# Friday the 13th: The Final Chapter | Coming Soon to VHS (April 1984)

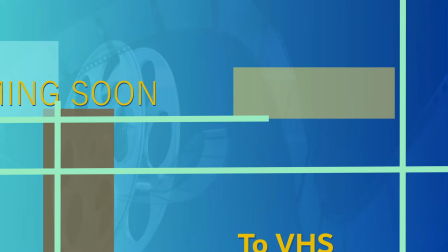Coming soon to VHS.
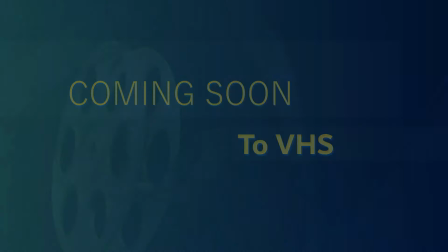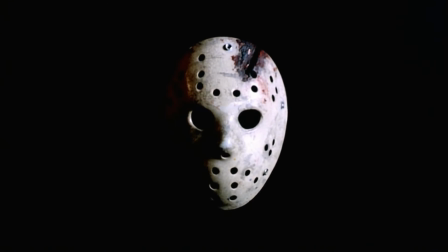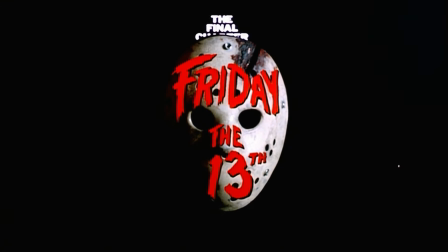The Friday the 13th movies are one of the most well-known 80s movie series of all time, at least in the horror movie fandom.
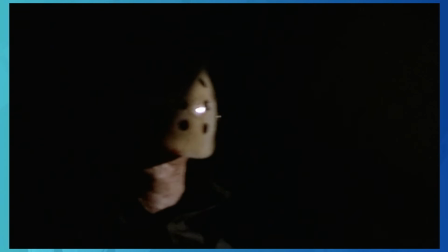And even if you aren't a huge scary movie fan, you almost certainly know of Jason Voorhees, or at least recognize his iconic bloody hockey mask.
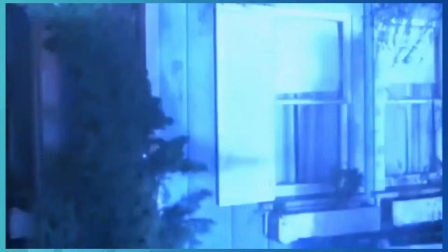The original trilogy was so popular that they ended up resurrecting Jason for an even better gruesome ending.
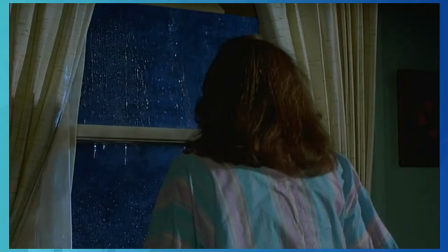And I used the word ending very loosely because, well, we got eight more. And honestly, I'm kind of happy that it did do so well, because now I get to cover this gem of an 80s film.
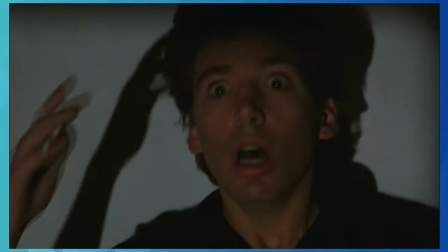The outdated but fun special effects, the cheesy writing, and the over-the-top plot of the trilogy was great and all, but I really feel like it gets so much better in the final chapter,
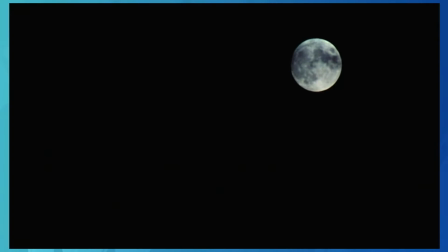the fourth film in this extensive series.
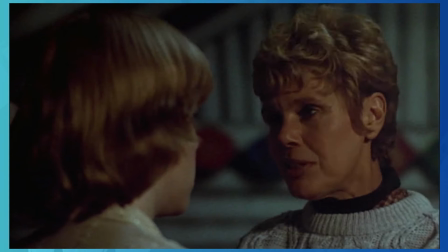In case you haven't seen the original trilogy, or just forgot all that happened in these slashers, the final chapter actually does a really good job recapping everything that's happened in the first two and a half minutes,
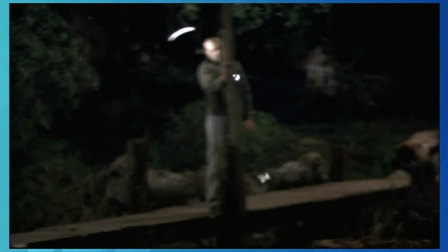complete with a few of the most unique depths from the previous films, so you can jump in without having to go back and rewatch if you don't feel like it.
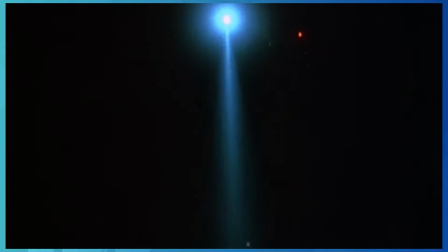This was something that director Joseph Zito was against having in the final cut, and I could see it being a little frustrating for those of us that went and binged all four movies back to back,
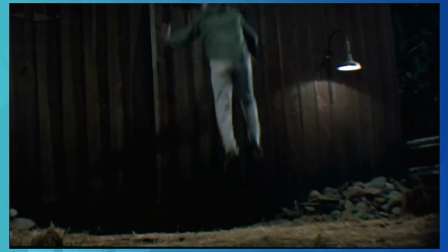but I feel like it's really helpful for newcomers wanting to join in the frenzy. Set immediately after the third film,
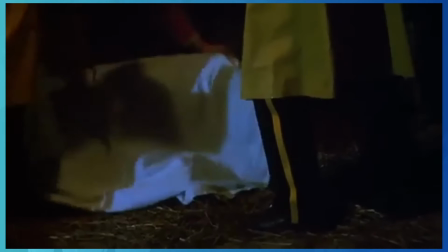the movie opens with our infamous hockey masked killer returning to life and making his way back to Crystal Lake after being allegedly defeated by our survivor in the third film.
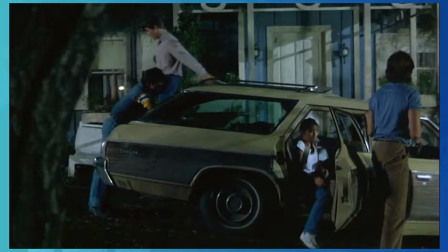We meet our newest group of ill-fated rowdy teens arriving at a vacation home across the lake from Camp Crystal Lake, and their neighbors the Jarvis family and their amazing dog Gordon.
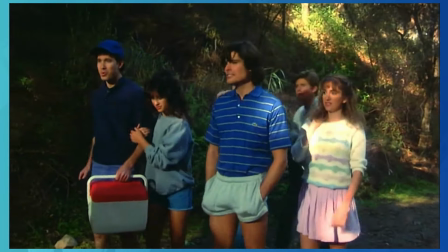Who makes it to the end for all you dog lovers out there? While the group of teens do take up most of the screen time, the story element lies more so with the Jarvis siblings Tommy and Trish.
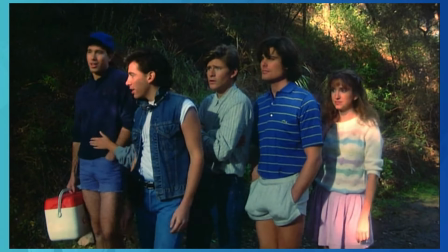Sorry victims, you're just here to satisfy the bloodthirsty viewers. And boy does Jason live up to those expectations.
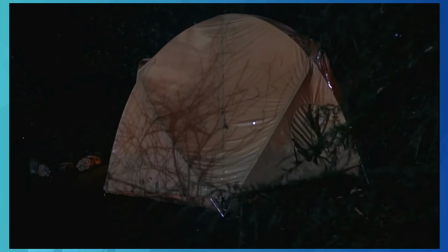While the victims met some pretty terrible fates, it seemed like there were several mishaps that took place on set for a few of the actors themselves, definitely living up to the unlucky vibe of anything Friday the 13th.
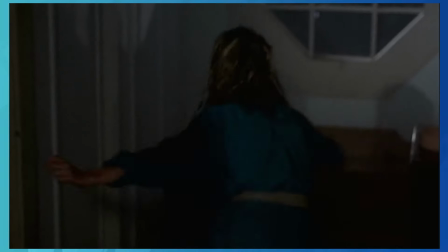Things eventually got so bad that Ted White, the stuntman who played Jason, demanded he be uncredited as Jason Voorhees.
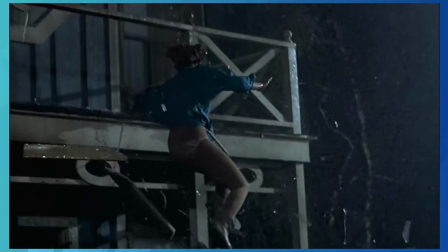Tensions between him and Zito were already bad enough as it was, but it was the death scene of Judy Aronson's character Samantha that was eventually what tipped things over the edge.
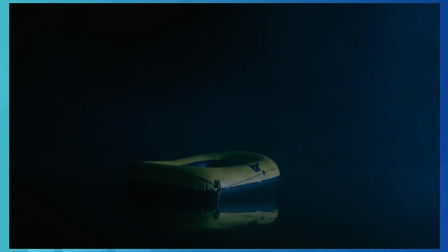Apparently Judy wasn't allowed out of the lake between shots so she could warm up.
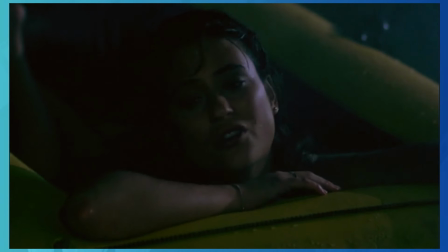This film was shot in December, and Judy ended up with hypothermia because she was forced to spend literal hours completely naked in the freezing water.
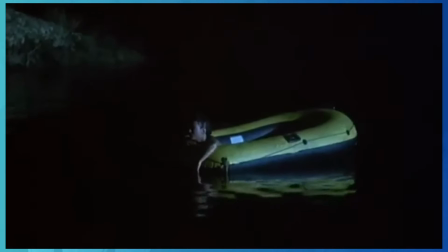It was only when Ted threatened to quit that Zito ended up letting her come out of the lake.
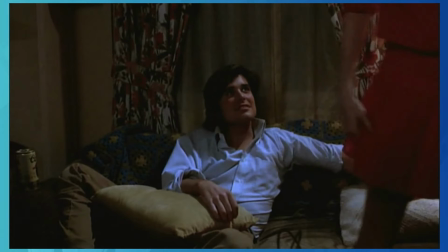Not only did Ted advocate for Judy's health, but also tried to get a crash pad for Doug's death scene, played by Peter Barton, who didn't initially want to be in the film to begin with.
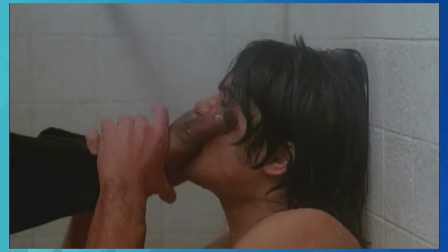The scene required Peter's head to get forcefully slammed against a shower wall, but no pad was ever given.
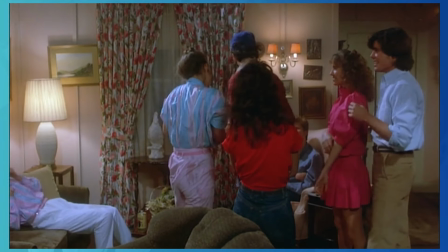Even with all the mishaps, the actors did a really good job in their respective roles, and the writing for these characters was a step up from the previous trilogy.
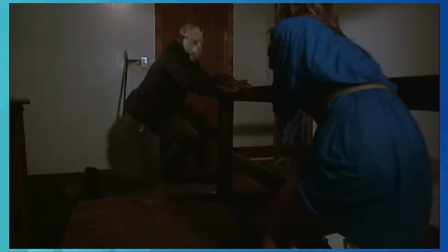My favorites being Jimmy, Trish, and Tommy.
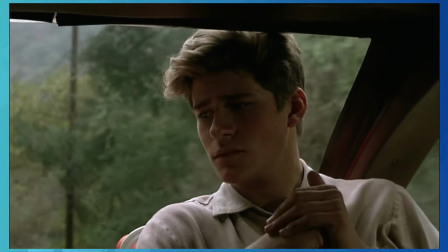Jimmy, played by Crispin Glover, who's most known for his work in the Back to the Future series, was so organically awkward it was amazing.
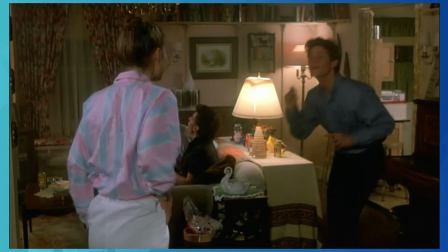The scene where he tries to dance with Terry was probably one of my favorite parts of his performance.
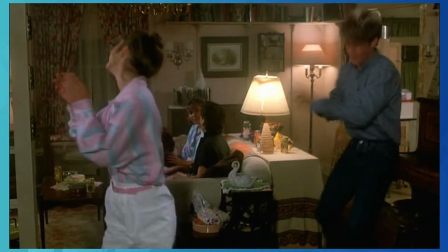Apparently, the song he danced to during filming was ACDC's Back in Black, and was dubbed over by Love is a Lie by Lion in the final cut for monetary reasons.
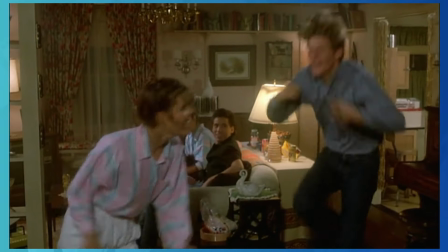While the dancing itself is chaos regardless of the song, it makes it even better that with the dub over, the dancing is even more offbeat than before.
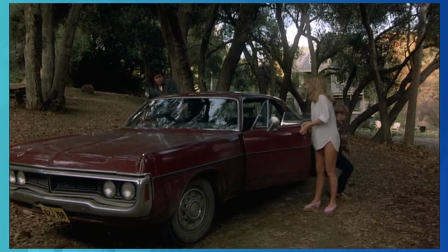Trish Jarvis, played by Kimberly Beck, as the survivor of this film really made me excited.
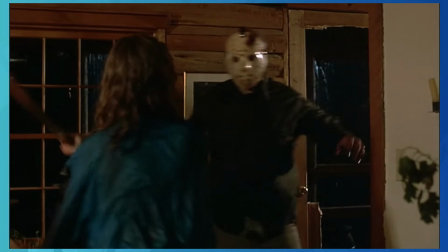In an era where the female characters in horror films ran away at best, or stood still and screamed without defending themselves from the killers at worst,
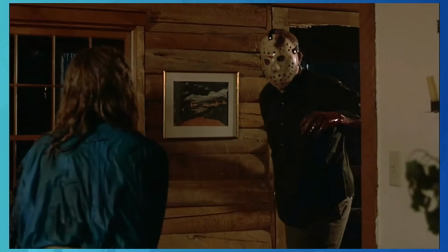it was super refreshing to see Trish fight back more so than the previous survivors in the series.
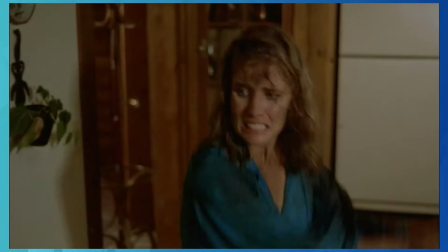Yes, she ran away screaming, and we'll talk about that more in a minute, but when it came down to it, she did her best to fight to get away or protect her brother.
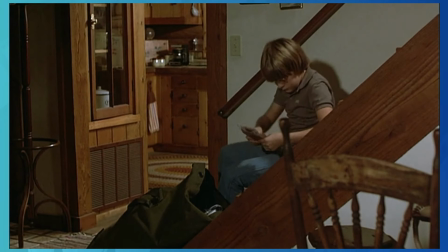I also included Tommy because of how well Corey Feldman, also known for his roles in the Goonies and the Lost Boys,
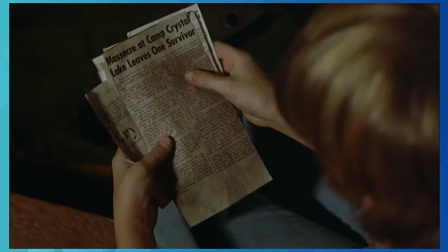was able to act out his scenes despite being blinds to a lot of what was going on.
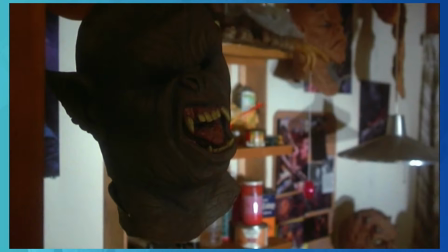And by that I mean the fact that the crew actively used strategic editing with shots that would prevent him from seeing a lot of the bad stuff, if you will.
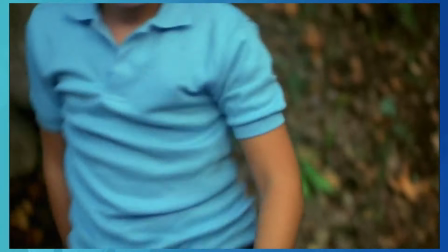He was 12 at the time, so scenes like the ones where Tommy and Trish come up on the skinny dipping partiers were shot so he never saw any of the topless teams.